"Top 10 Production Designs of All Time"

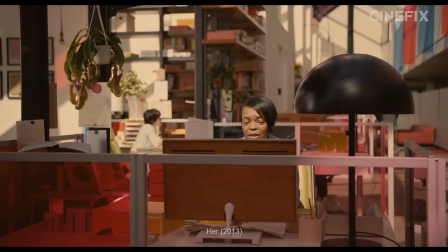Its world looks mostly like our own with a few key additions and subtractions that allow it to feel ever so slightly other.
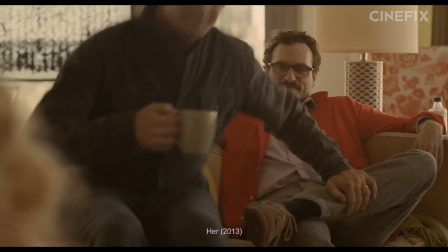It is possibly the most naturalistic vision of the future ever put on film, but so emotionally intelligent in that achievement,
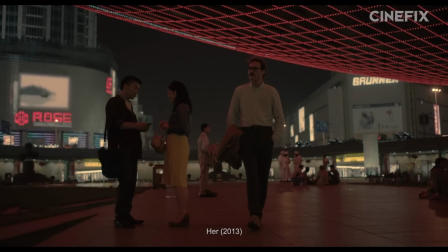recognizing that future consumers won't want to be sold a future, but a more comfortable,
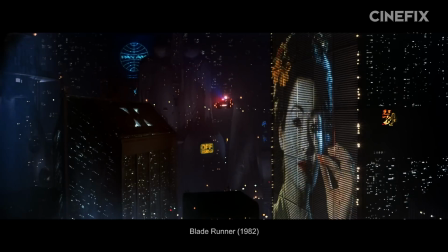quiet link to an idealized past. Both of these films don't just look gorgeous and completely unique,
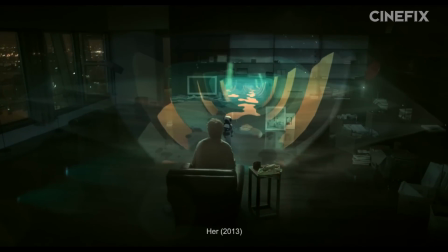but they base their design decisions on a few key assumptions about how culture might develop based on some brilliant insights into how it works today.
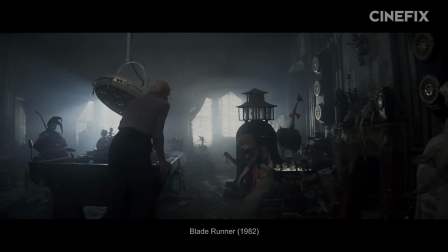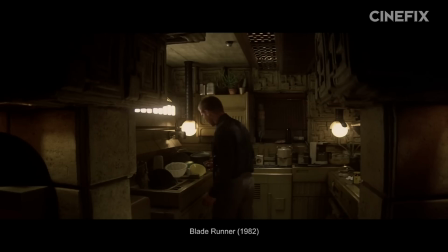By the inviolable logic of genres, sci-fi must always be considered adjacent to our next category, fantasy.
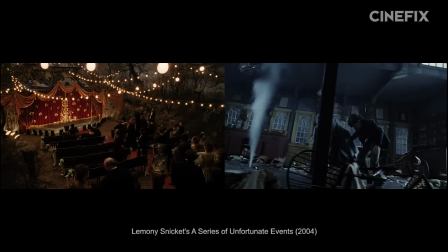And here, it's pretty much just open season for production designers. I mean, just take a look at the magic they conjured up for a series of unfortunate events,
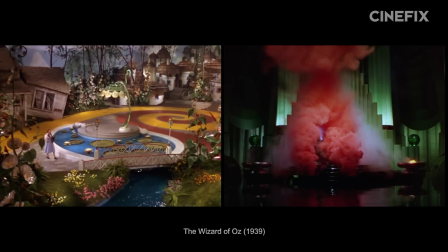and 20,000 Leagues Under the Sea, for The Wizard of Oz, The Holy Mountain, and Pan's Labyrinth,
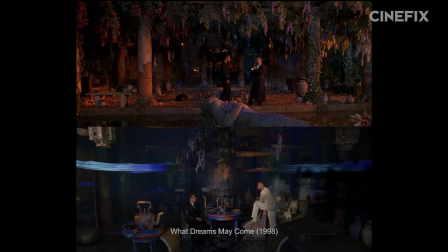the gorgeous world of the subconscious and what dreams may come, an entire hidden world of witches and wizards in the Harry Potters,
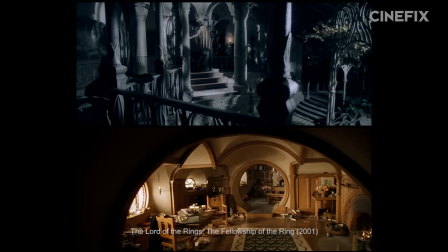and a Southern California meets Verona, Italy, Romeo and Juliet. However, where world building is concerned, sometimes the obvious pick is the right pick.
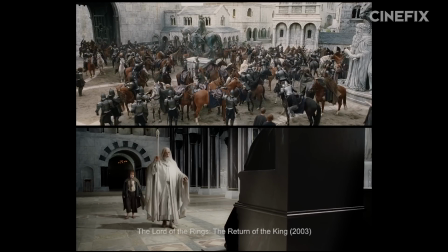And here, both of those picks belong to the world of The Lord of the Rings. It's amazing how authentic
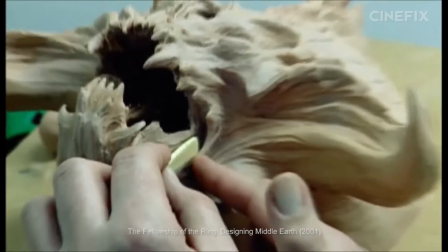genuinely authentic it feels, that you start to believe that it could possibly be history.
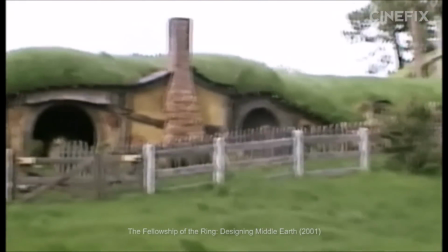I guess the way that we tried to hint at the depth, which is all that the film can really do, was partly in our design process.
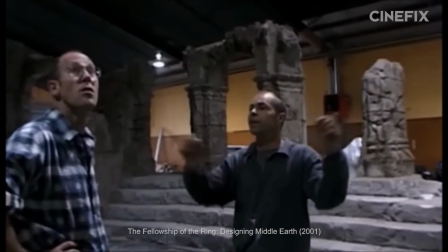I didn't want movie design. I didn't want fantasy movie, Hollywood sort of style of design.
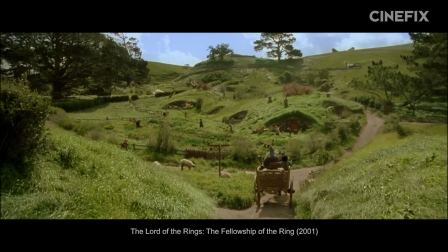I wanted something that felt authentic.
The Lord of the Rings trilogy is perhaps one of the most impressive acts of world building ever brought to film.
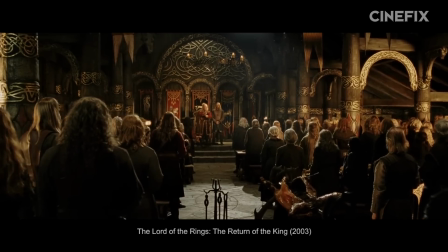The design brought to life dozens of different cultures, habitats, biomes, ruins,
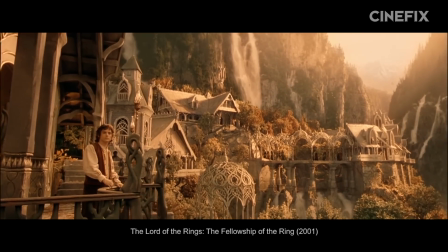and nations, with unique looks for different races, for good and evil, at multiple scales.
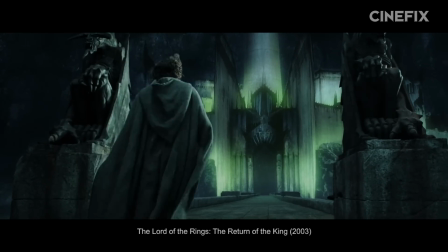But production designer Grant Major didn't do this without help.
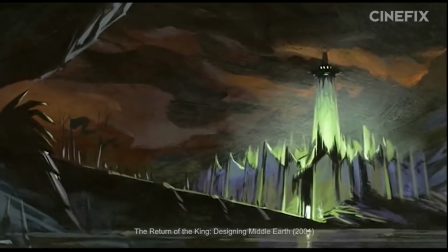The concept art of the film came from Tolkien's original illustrators, drawing from a history of visual material that was tied to the novels.
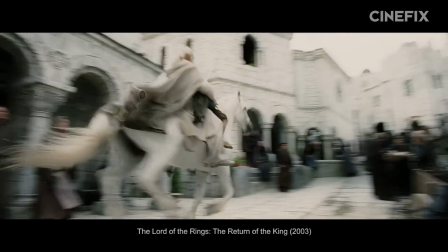The result blends the historical, the mythical, and the utterly imagined into what really feels like an entire new world.
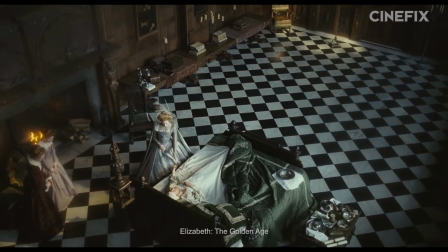There is, of course, one genre so essential to the production design canon that it's practically a cliche come Oscar time.
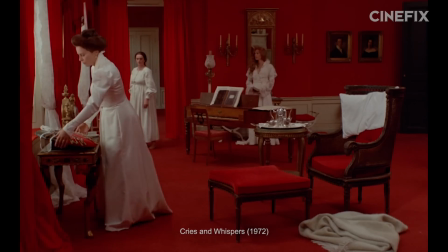We are, of course, referring to the period piece.
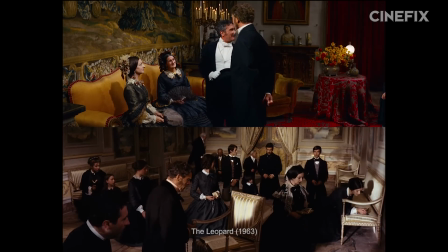We're talking gorgeously ornate Elizabethan and Victorian costume dramas like The Leopard, Room with a View, and Howard's End,
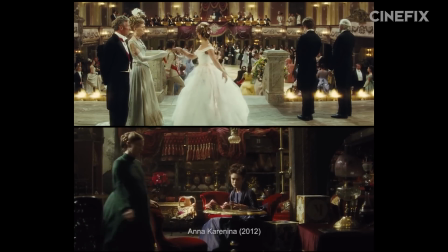the two-tiered world of Titanic, the gorgeous Russian aristocracy of Anna Karenina, and the purposefully over-elaborate punk monarchy of Marie Antoinette.
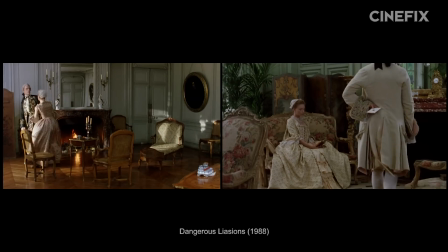Amadeus is delightfully over the top, Dangerous Liaisons oozes tasteful design without the excess,
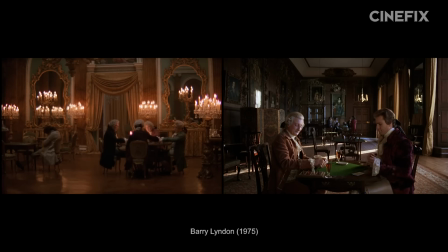and oh god does Barry Lyndon make us feel some kind of way about paintings and drapes.
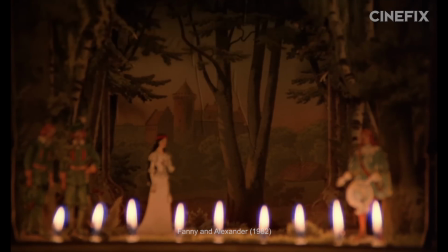In fact, it would almost certainly run away with this slot in a world where our pick, Fanny and Alexander, didn't exist.
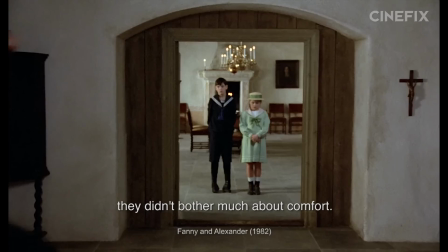När biskopsgården byggdes så var man inte så noga med bekvämligheten.
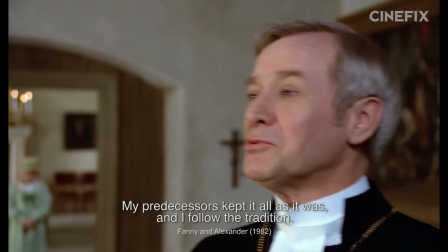Mina föregångare har varit angelägna att bevara allt i oförändrat skick och jag följer traditionen.
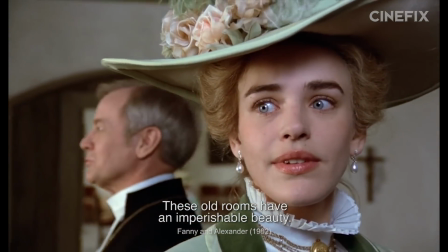I de här gamla rummen finns en skönhet som är oförgänglig.
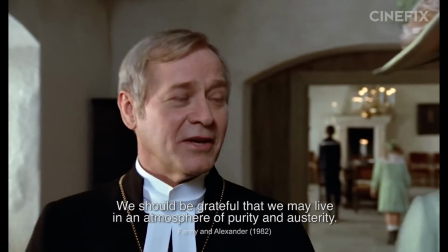Vi ska vara tacksamma att vi får leva i en atmosfär av kärvhet och renhet.
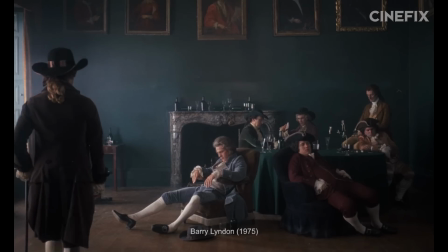It really was hard not to hand this slot to Ken Burns' peerless work on Barry Lyndon's spectacular interior.
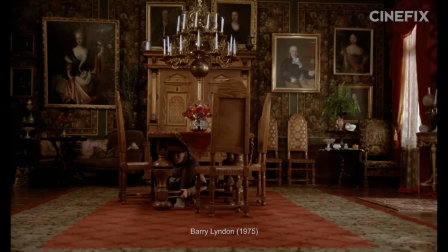But slightly closer to the stylized end of the spectrum,
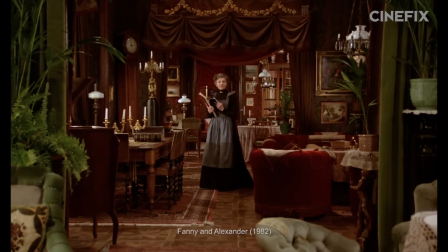Anna Asp's Fanny and Alexander stretches the period decor 18 different ways to a new effect each time.
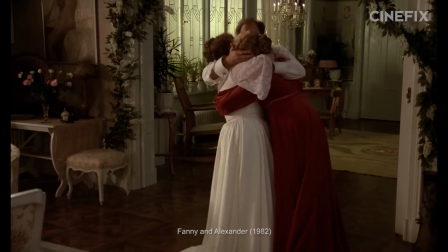It twists and turns the over-intricate palatial decor of the period into all kinds of different niches.
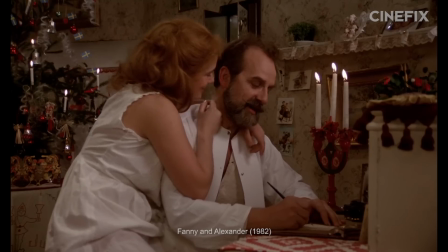Comfortable and austere, homey and dour, sweet and lonely,
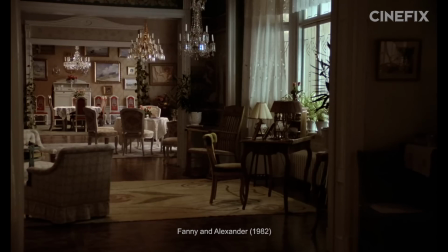overlooked and eerie, each set decorated with care and specificity without ever feeling out of place.
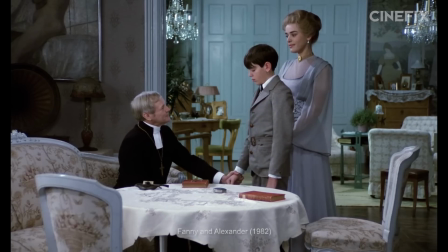It dramatically expanded the possibilities of an era in a way that really imbues each and every physical space with endless feeling.
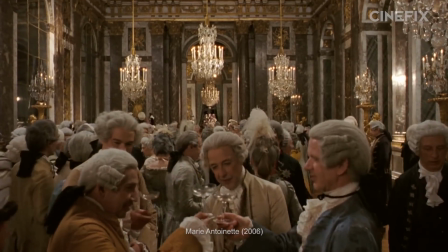With that having been said, period pieces are so essential to good design that we aren't just dedicating one category to them, but four.
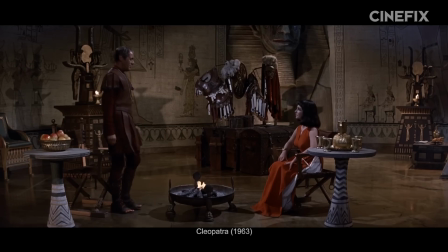And for our second one, we're looking before the Elizabethan era to that early period piece.
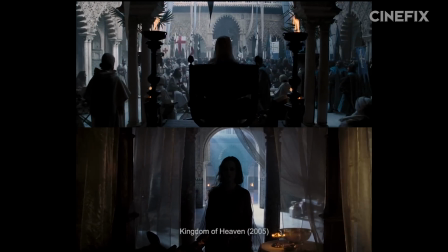Here we find Gladiator and Kingdom of Heaven, and the amazing, fantastical hybrid creativity of 300.
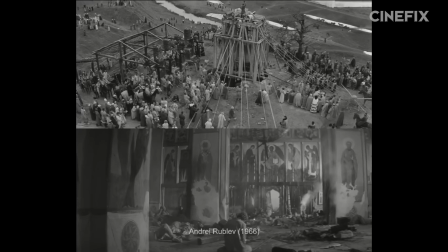There are some unbelievable takes on the Middle Ages, including our favorite, Hard to Be a God.
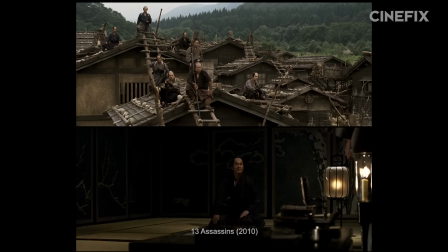And then there's the East, with ancient Japan being just barely surpassed by a few spectacular works in ancient China,
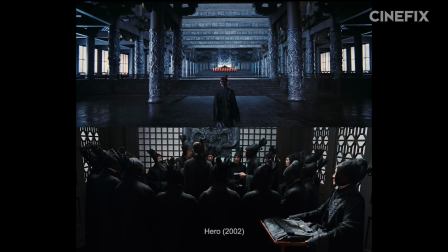Crouching Tiger, Curse of the Golden Flower, and our pick, the absolutely poetic and ever favorite Hero.
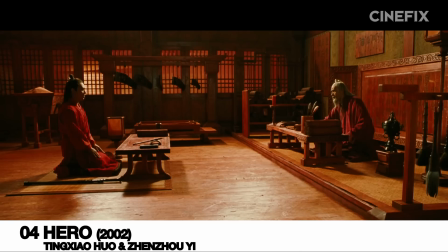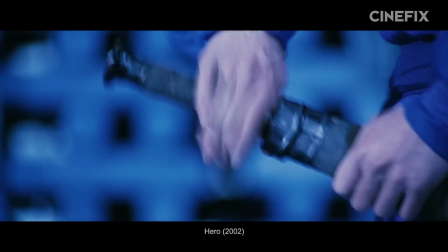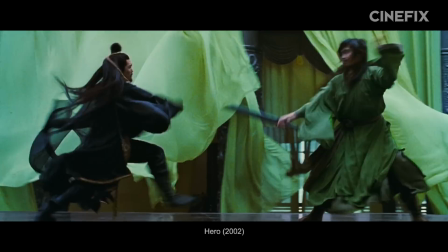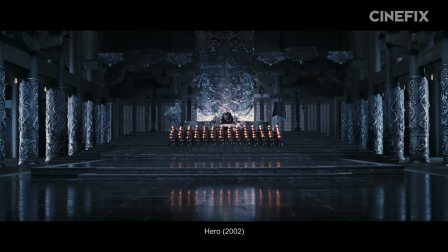Hero is another example of stylization at its best, this time driven not by the possibility of insanity,
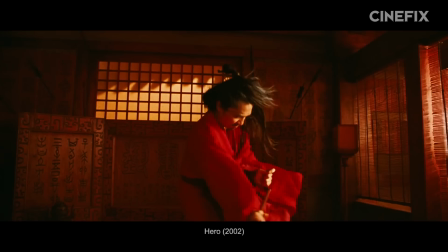but of embellishment and fabrication in storytelling, each iteration of the story getting its own monochromatic treatment,
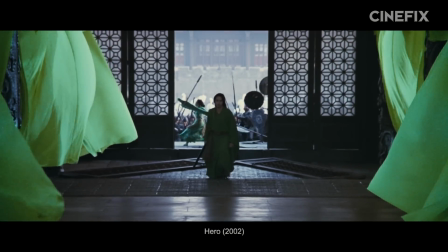augmenting the Spartan palaces of the Qin dynasty with minimalist accents, often only simple fabric, to maximum visual impact.
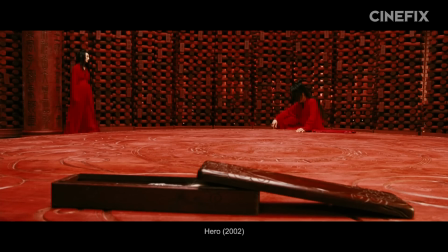Ting Xiaohuo and Xin Shuyi's simple, often repeating design elements make a huge splash,
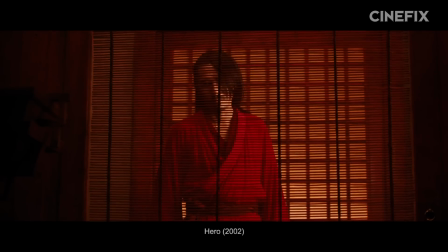often circling back around with a slightly different color treatment to imbue revised versions of the tale with an entirely different feeling.
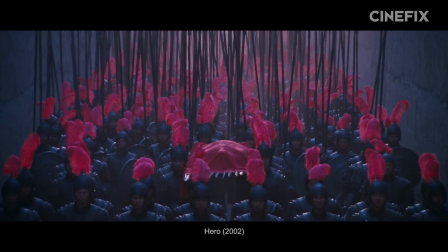It speaks volumes to the power of a singular design concept placed so far forward in the foreground that the audience must respond to it.
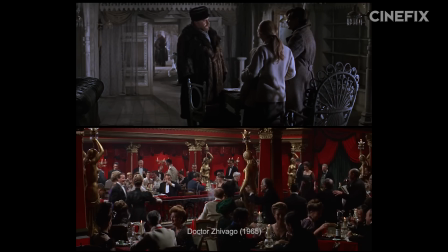Moving back to the other side of the Elizabethan era, we find ourselves right around the first half of the 20th century,
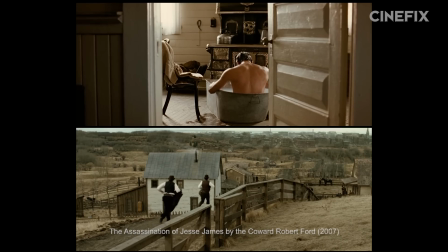being transported back in time to the worlds of There Will Be Blood,
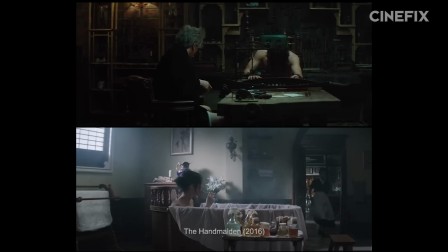Gone with the Wind, The Great Gatsby, Citizen Kane, The Handmaiden, The Conformist, The Last Emperor, Schindler's List, Atonement, and Phantom Thread.
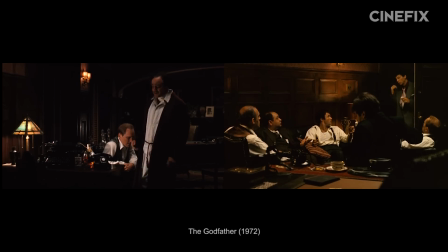But we are so blown away by the immersive believability of The Godfather's design of the 40s
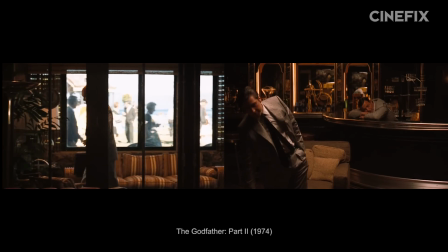and 50s that the only film that manages to convince us even more is its sequel, The Godfather Part 2. Godfather really kind of set the tone for taking that kind of movie out of the the old days of the old Paul Muni movies and Edward G. Robinson movies, and took it into a whole other kind of level of reality.
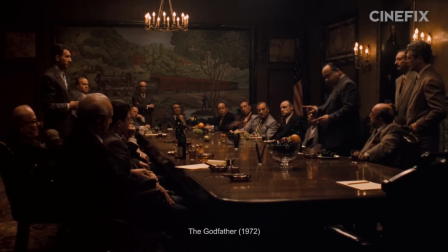Expanding on the foreboding, gorgeous world of 40s power from the first Godfather and the fearlessness involved in sometimes cluttering it up with Chinese takeaway boxes,
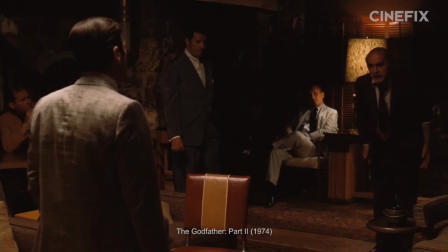the second installment in the Godfather trilogy manages not one but two incredible periods across 3 different countries.
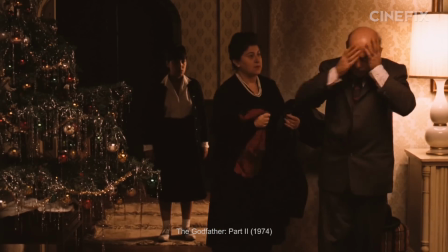Every single set shimmers with a period-appropriate naturalism and never showy but
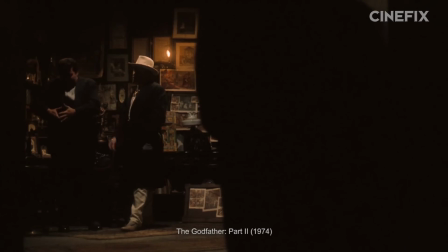ever-appropriate amount of detail that honestly makes us feel like Coppola had somehow shot the thing through a portal into the past.
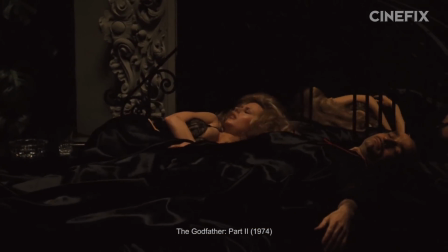Nothing ever looks posed or recreated or overly restored, even as entire turn-of-the-century city blocks were entirely created from scratch.
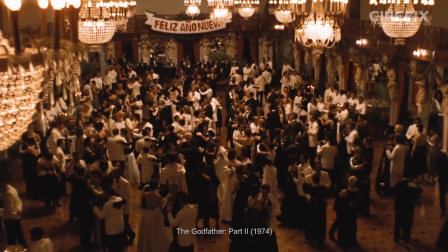Dean Tavoularis' work on The Godfather 2 is a high watermark in a career characterized by peerless taste,
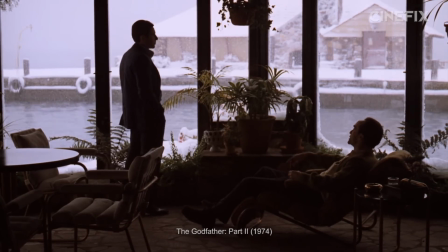recreating decades that many still remembered not as a series of off-limits historical exhibits and backdrops,
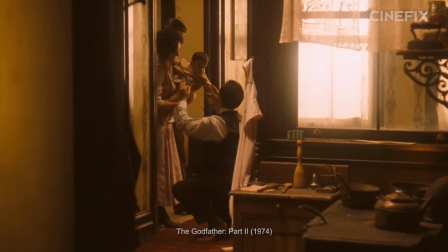but worlds filled with the kind of life characters could reach out and touch.
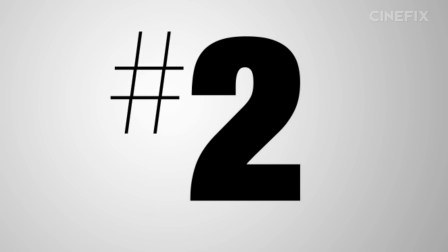Moving forward into the second half of the last century, we find our last period piece stop,
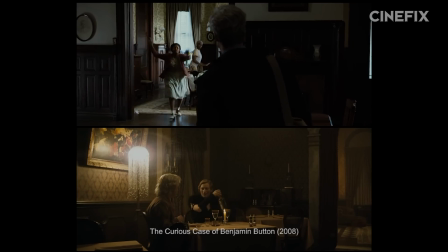pursuing gorgeous looks at the 50s in The Curious Case of Benjamin Button, 60s in Catch Me If You Can,
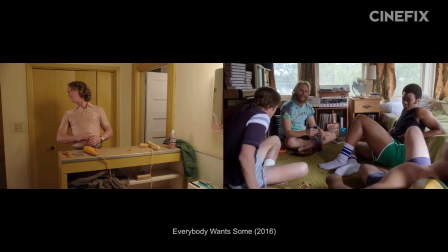the 70s in American Hustle, and the 80s in Everybody Wants Some. We find Zodiac and Selma and A Serious Man.
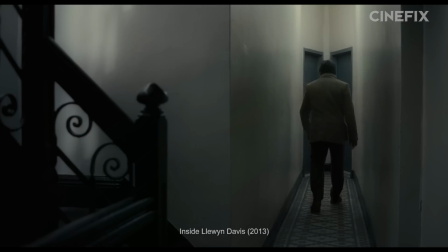In fact, there are so many films set in these decades that are very nearly perfect in their design that we couldn't just pick 1 or 2 or 3 to talk about.
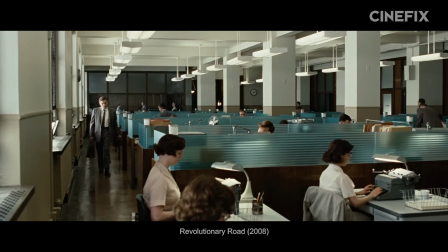So instead, feast your eyes on a 4-way tie montage in honor of what we think are the very best.
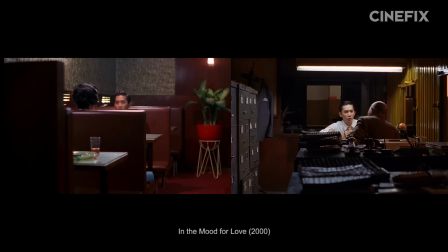Revolutionary Road, In the Mood for Love, Inside Llewyn Davis, and The Master.